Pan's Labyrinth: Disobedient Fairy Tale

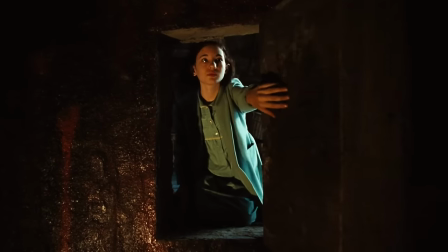265s
But the most effective and, I think, impressive disobedience here is that displayed within the very text of the movie.
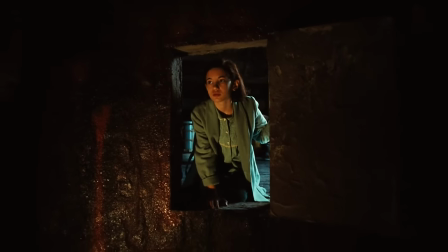272s
And this is where del Toro's intense referencing comes into play.
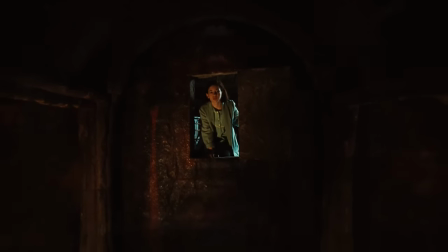275s
The name of the game here is multiplicity, undermining a single authoritarian master narrative,
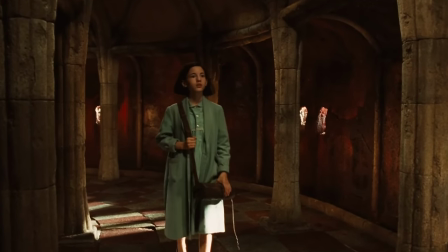282s
like those championed by Vidal and fascism in general, by setting up a network of intertexts that make meaning a matter of choice.
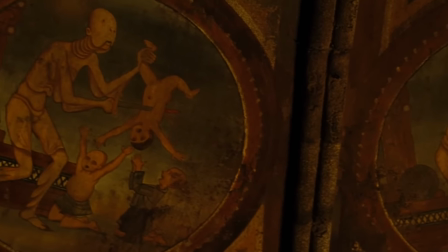291s
Think of all the linking references in the Pale Man scene, for example. You have the ogre himself nodding to other child-eating ogres in other mythologies, like Krampus.
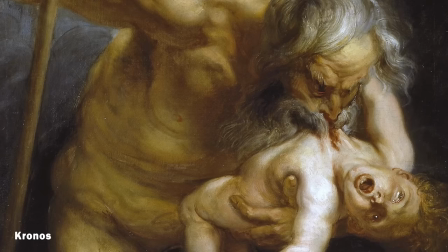300s
It also refers to the Greek titan Kronos, who devoured his godchildren in order to,
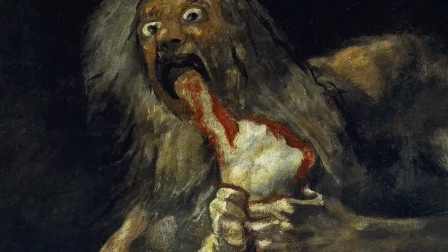305s
like fascist Spain, keep the young from replacing them and coming into their own.
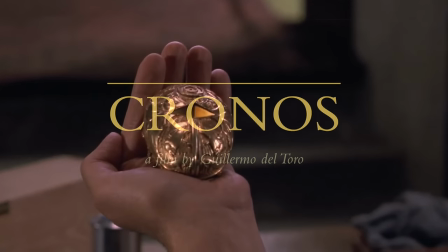310s
Also, it should be noted that Kronos is the title of del Toro's first film, one of many things that links his body of work together.
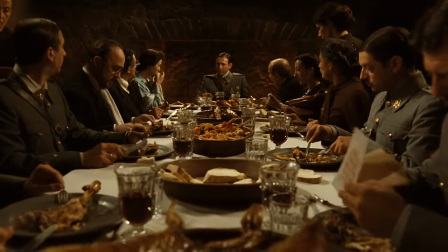316s
The table itself links back to the banquet scene earlier in the film, putting the pale man in the same position as Vidal, who will go on to kill a child.
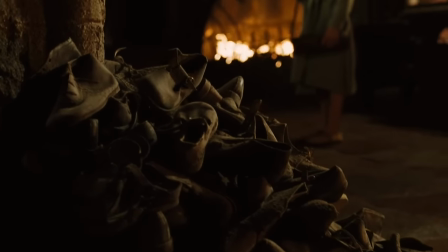324s
The pile of shoes link forward and will go on to recontextualize Ophelia's red shoes,
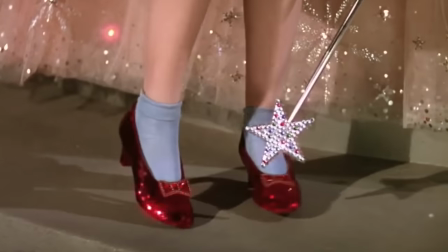329s
itself a link to The Wizard of Oz and the 1948 film by Powell and Pressburger,
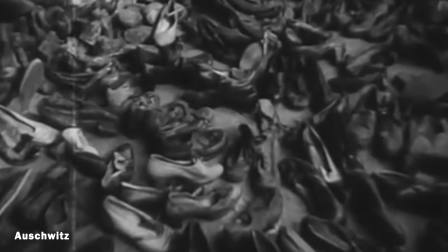335s
recontextualized as images reminiscent of the piles of clothes from Nazi concentration camps.
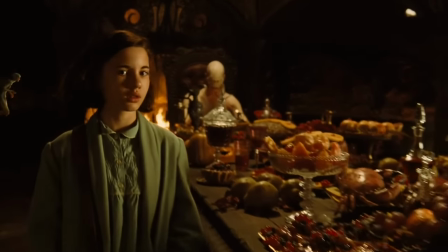340s
And the scene itself functions as a metaphor for how beauty, like, say, the beauty of old fairy tales,
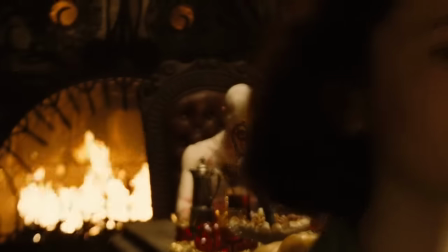348s
can enchant us into certain lines and ways of thinking that may not be in our interest.
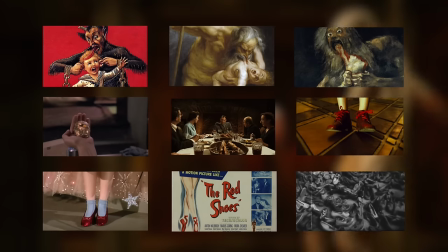354s
Here you have constructed a vast network of citation that reaches elsewhere in the film and outside of it.
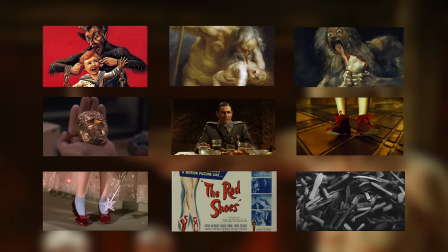361s
The lines of that network are for the viewers to follow as they see fit.
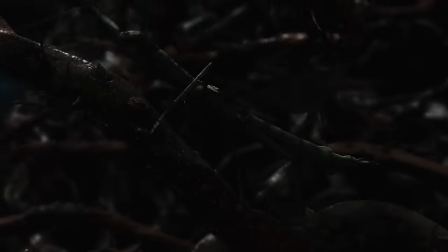365s
Del Toro laces these references together with camerawork and editing to achieve a narrative momentum that's undeniable when you watch his movies.
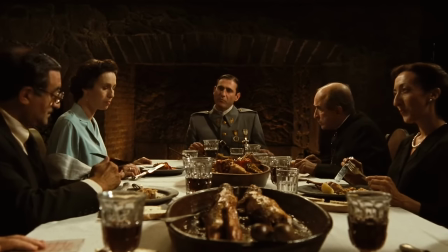375s
It was the purpose of Vidal, like it is the purpose of all authoritarian regimes or patriarchal,
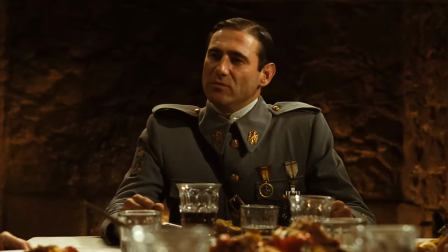381s
moralistic fairy tales, to limit the number and kinds of stories that can be told from a set of facts or events.
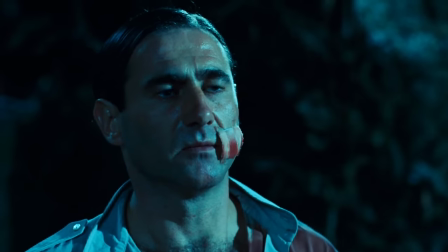390s
Indeed, limit it to one story. The only thing for it is to disobey.
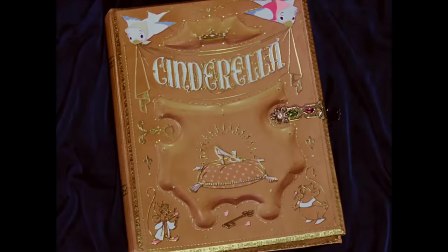396s See, look at you.
In old fairy tales, the stories were closed out and contained by two words, the end.
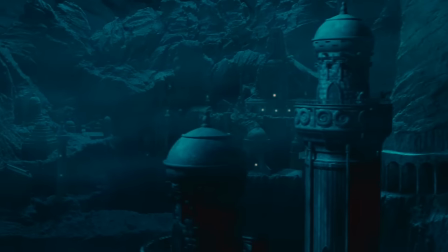404s
Del Toro's genius is to use perhaps this most formulaic genre of all
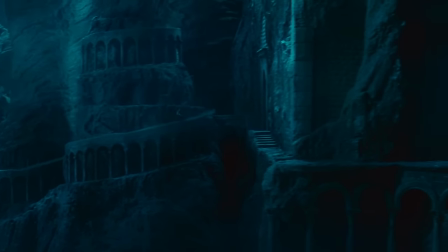409s
and disobey our expectations of how it should unfold and how it should end.
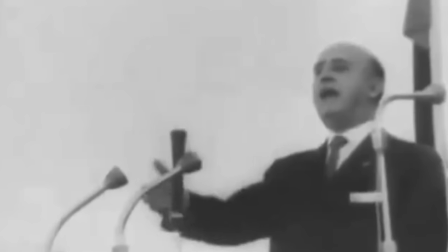414s
The rebels capture and kill Vidal, but Spain will continue under authoritarian dictatorship for 30 years.
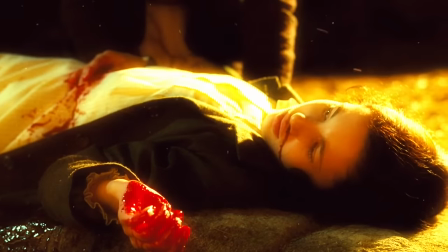422s
Ophelia is murdered, but completes her quest and returns to the underground realm.
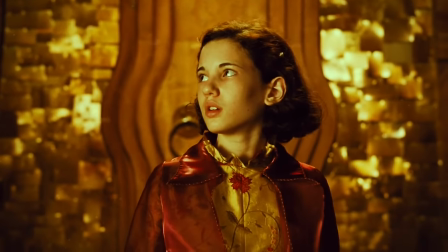427s
You can read that as a poetic ending to a sad story, a happy ending to a fairy tale,
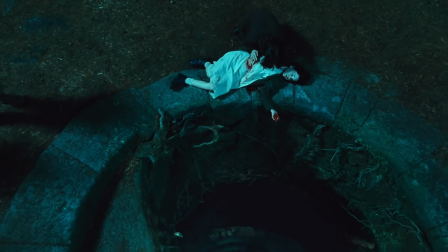433s
or Ophelia's final choice of the story she wants to tell for and about herself.
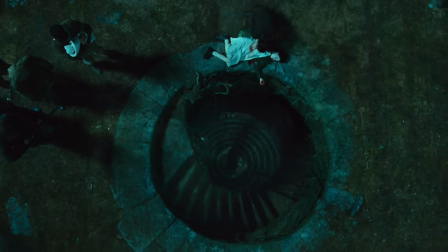440s
Of course, she doesn't have to choose at all. No single story could contain her.
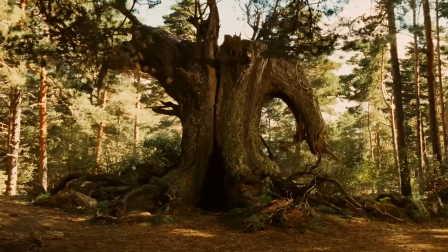446s
For even when she returned to the world of magic,
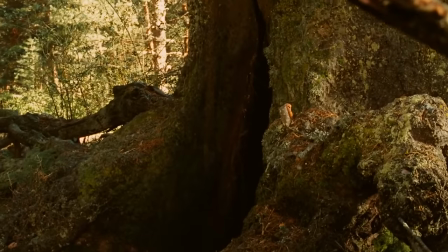450s
it is said, she left small traces of her time on earth,
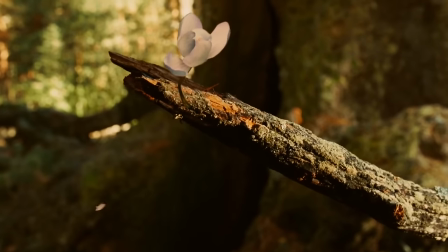455s
visible to those who know where and how to look.
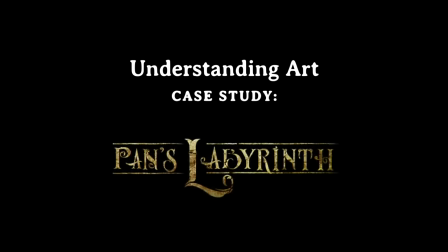And it really is what makes this channel possible and keeps it going. So I'm going to Paris for the next couple of weeks. I might miss a week. I'm talking to you from the past right now, but if I don't see you next Wednesday, I'll see you the Wednesday after that.